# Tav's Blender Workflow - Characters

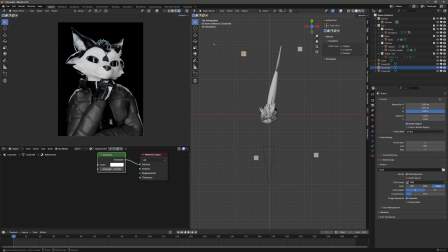In my opinion, it is still a little bit hard to see this character's mouth, but of course this little shit it just has to be all white. I wonder who made him. I'm going to cheat and use ambient occlusion. This is a node that you can add to materials in the shader editor that simply applies ambient occlusion onto your textures.
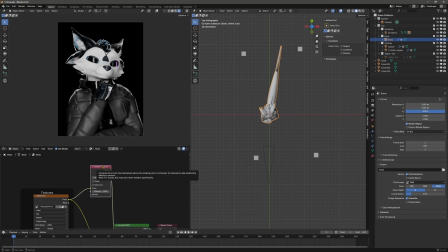And straight away you can see that that's made a very big difference here in the silhouette of my mouth. So lighting really is that simple. That's all I've had to do to create something that looks like this.
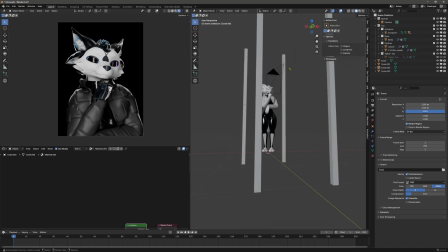Of course, exactly how you do this is up to preference, and everyone's going to have a different idea, especially depending on the scene that you have and what it is that you're trying to convey. Now, let's talk environment. If I think about the context, this is a photo shoot, and almost every photo shoot that I see doesn't have very much going on.
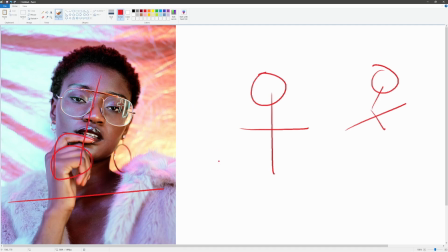This one just has some cool colors, and I don't know exactly how they made that, but nevertheless,
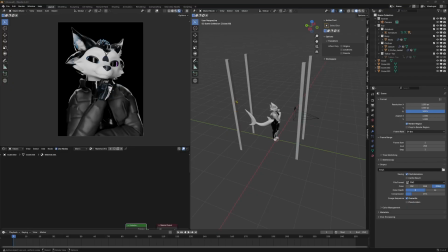it looks interesting, and we can probably create the same, but I won't get too complicated this time.
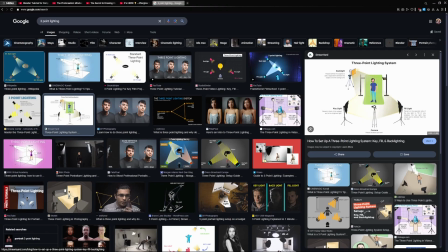I think I'm going to set for a simple backdrop, like what's in the back of this image. Let's introduce some color to our scene.
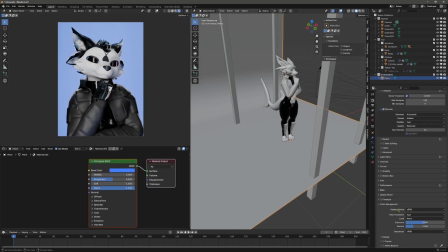This is an important time to talk about some more Blender settings. All the way down here in color management, there's this thing called a view transform. Now, by default, looks like it's AGX, but for these very characters and whatnot that we're making,
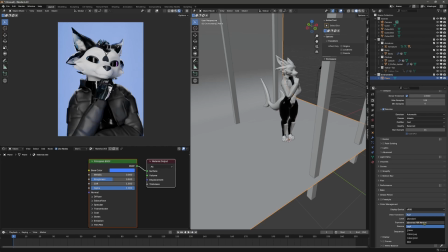where color is very important, I would heavily recommend Chronos PBR neutral. Change the look to low contrast and voila. Although it's heavily changed the look of our scene, which is just how it goes with color management, you can immediately see that our background pops more, and so does the color on my character.
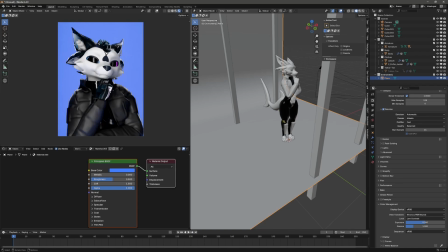That's why it's my preference to use Chronos PBR neutral. If you have something like a light that you don't want seen in your render,
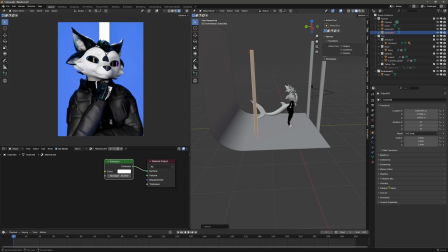go ahead and in this menu, that's the one, in visibility, you can turn camera off. And suddenly, you won't see it in the camera, but it'll still do its job. Woohoo! I'm going to make a custom set of lights now, something a little bit more tailored towards the scene here.
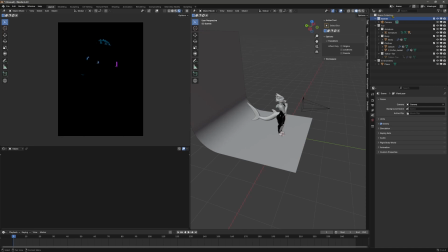I like to use ring lights. This is something I learnt from Curtis's video. I'm going to go ahead and make one of those now.
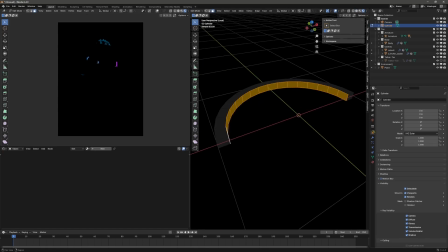Essentially, all this is this is a ring-shaped object that I'm going to go ahead and material for here. It's pretty much just one color, but on the inside we have an emissive light.
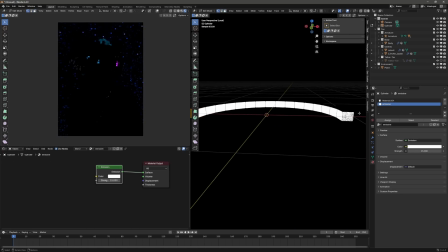It's a pretty funny looking thing, but it does absolute wonders when it comes to rendering out characters.
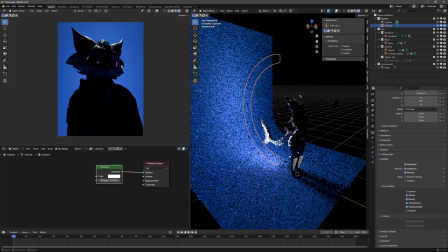And look at that. While only adding one of these lights, we've already suddenly made a very interesting looking piece, which, although this is not what I'm going for, because of course in a portrait you want to see characters' details, and you cannot see those details in this render, it still shows the power of having a light like this.
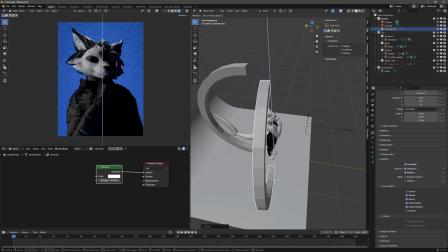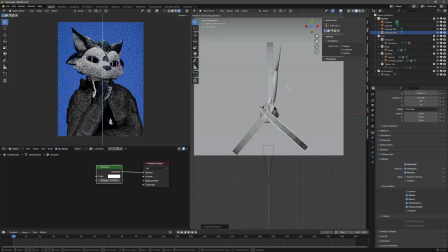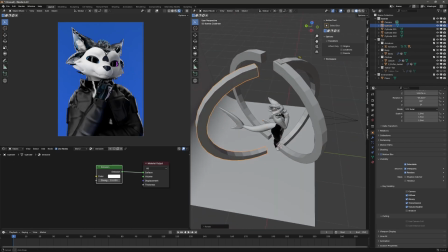And voila! Using some rings, only 4 of them in this case, we've created a fantastic looking thing.
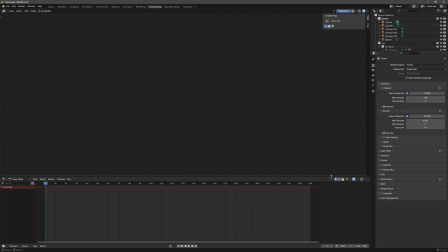Let's head to the Compositing tab. I'm going to change how this is set up a bit because I do not need half of the stuff here. All I want to see is my camera's view.
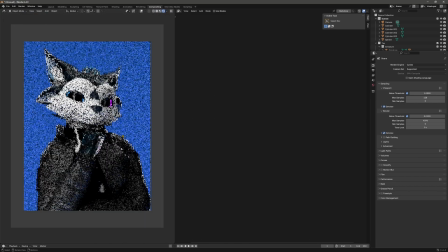I'm going to enable compositing in the camera view, and then I'm going to enable nodes.
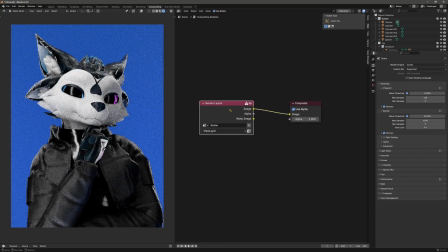So if nodes are scary to you, don't worry. It's pretty simple. On the left, you have your input, i.e. what we're seeing, and on the right, you have your output. Everything that you put in the middle, it changes how things are. For instance, if I invert the color, whoa, we've got an absolutely disgusting looking render.
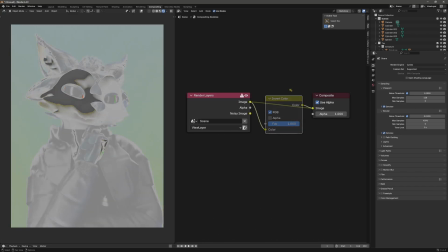Surprise. Funny how that works, hey? We're going to recreate some camera FX.
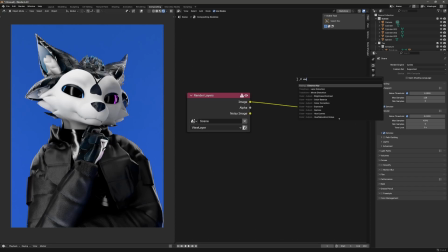First and foremost, let's add some distortion. Looks very silly, right? The reason why I like to do this, we want to sort of take away from the uncanny side of the fact that we've done a 3D render.